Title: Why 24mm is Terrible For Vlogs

So, congratulations. You've decided to share your incredibly boring life with the world. Wow, look at you. Well, you're going to need a camera for that. And boy, do I have some ideas on which is the best. The focal length is what matters here. There's a lot of vlogging cameras out there that suck because of the focal length. Let's discuss it.
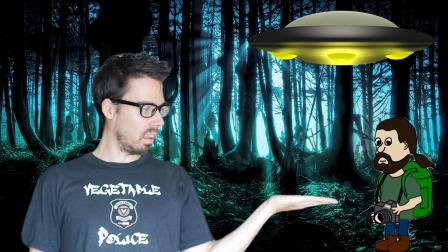So before we get started today, I just have to say, this is my first time taking the Sony A9 outside, and I must say, not having a flip-out screen, kind of a big deal. I don't think it's something I've mentioned before, but that is really handy to judge exposure. That's the big one. It's not just focus. That exposure, that'll get you. That'll bite you in hindsight was filming at f 2.8 on a full-frame camera in a sunny day in Thailand a bad idea sure Sure apples to oranges. I wanted the blurry background Let me have it too bad the backgrounds all white. We'll never get to see it So we're a little overexposed in the video I should have bumped up to like f8 and then let the auto ISO Brighten me shall I return to the shadows where I was born So enjoy the perfectly exposed video that is about to unfold beneath you. So there's a bunch of cameras out there that are touted as vlogging cameras. And in my opinion, did I just touch my lav mic? Oh my god, rookie shit. The Canon G7X Mark II and the Sony RX100 Mark V, they're both like, oh look, small camera, flippy screen, amazing. they both got no mic jack and they both have a 24 millimeter focal
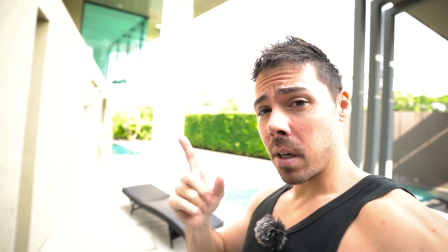(1:52)
length at the minimum in my opinion that's too tight we're at 16 right now this is fun this is
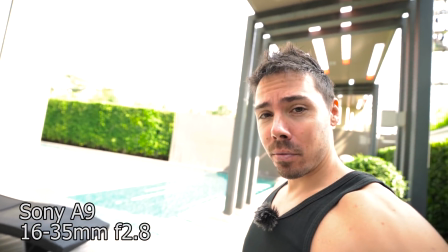(1:59)
wide you can see a whole bunch of stuff let me show you what shut up now we're at 24 mils this
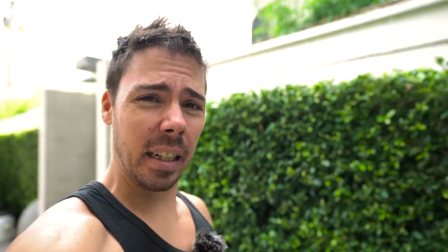(2:07)
is 24 mil land in my opinion it's a little tight i guess if you're out here but then you're fully extended on that arm
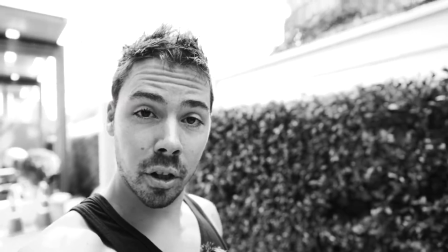(2:17)
you're fully extended on that arm and that's kind of annoying it gets heavy especially if you're using a beast we're on the sony a9 with the 16 to 35 at 24 mils right now f 2.8 stabilization not that great that rhymed so 24 this is what i'm debating because this lens is little heavy for vlogging unless you're hercules like i am he's so strong right now in my opinion
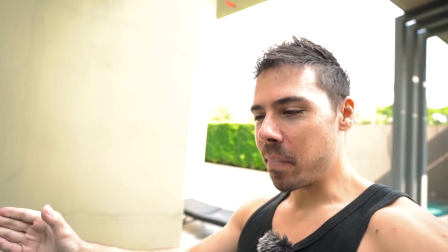(2:49)
somewhere between 16 and 20 is the perfect vlogging range for
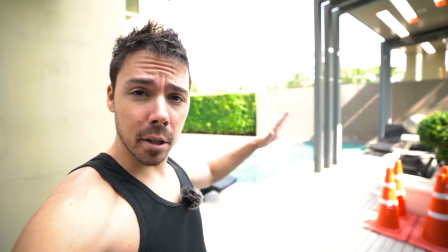(2:54)
most people this is 16 mil look at all that stuff it's glorious now we're gonna switch
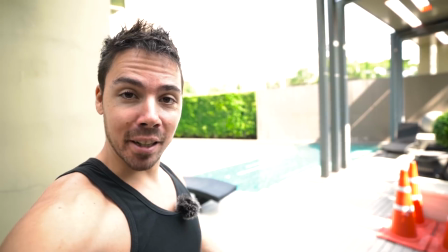(3:00)
to 18 mil we're at 18 mil now still glorious possibly even less
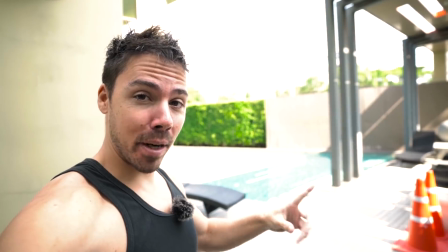(3:05)
distortion is that possible 18 might be my preferred range 16 can get a
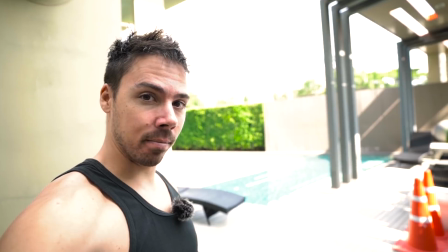(3:11)
little wide now let's go to 20 this is what that panasonic new lens
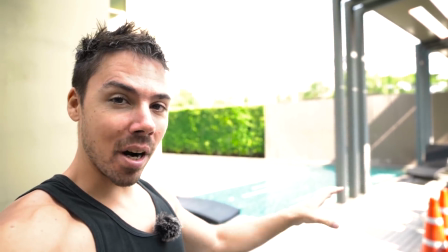(3:16)
the 10 to 25 is going to look like at the wide end it's a 20 mil equivalent
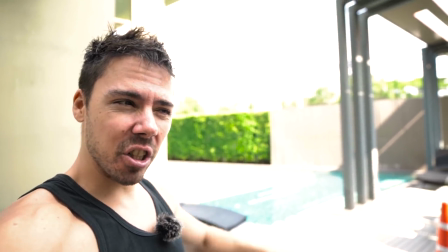(3:20)
we're at 20 mils right now still getting some stuff still
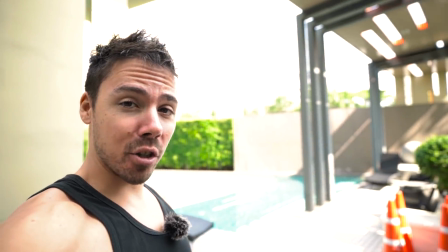(3:26)
getting some stuff but when we go into 24 now we're getting
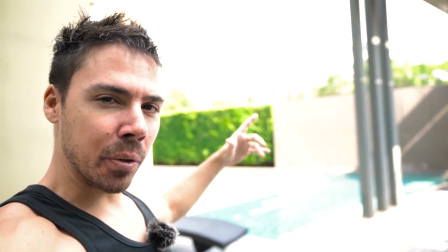(3:30)
less background it's probably gotten a little blurrier too possibly i don't know how cameras work
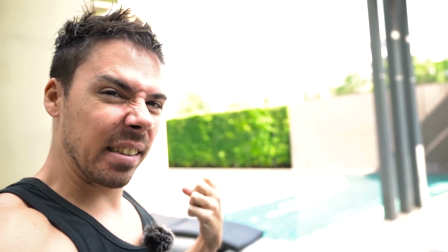(3:36)
but is it too tight that's what he said nope
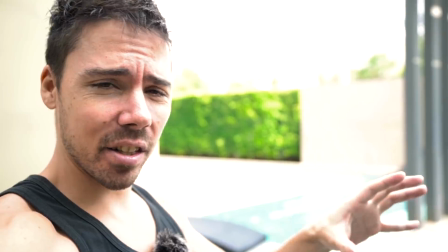(3:42)
here's 28 mil if you wanted to get that sony 28 f2 this is what that
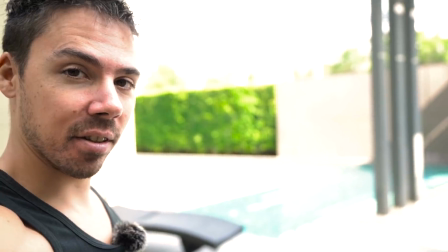(3:48)
would look like at 2.8 you loser you stopped up like a
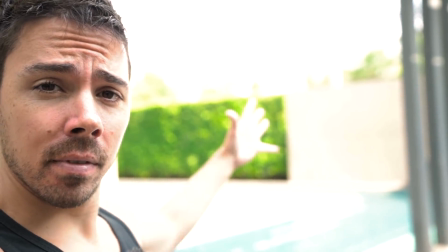(3:54)
loser and now we're at the unthinkable 35 mil Sure it's cinematic as F, but it's too cinematic.
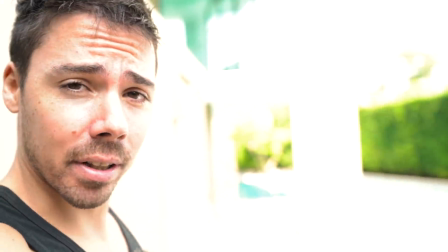(4:03)
You don't get to see any of the glorious background. Oh god.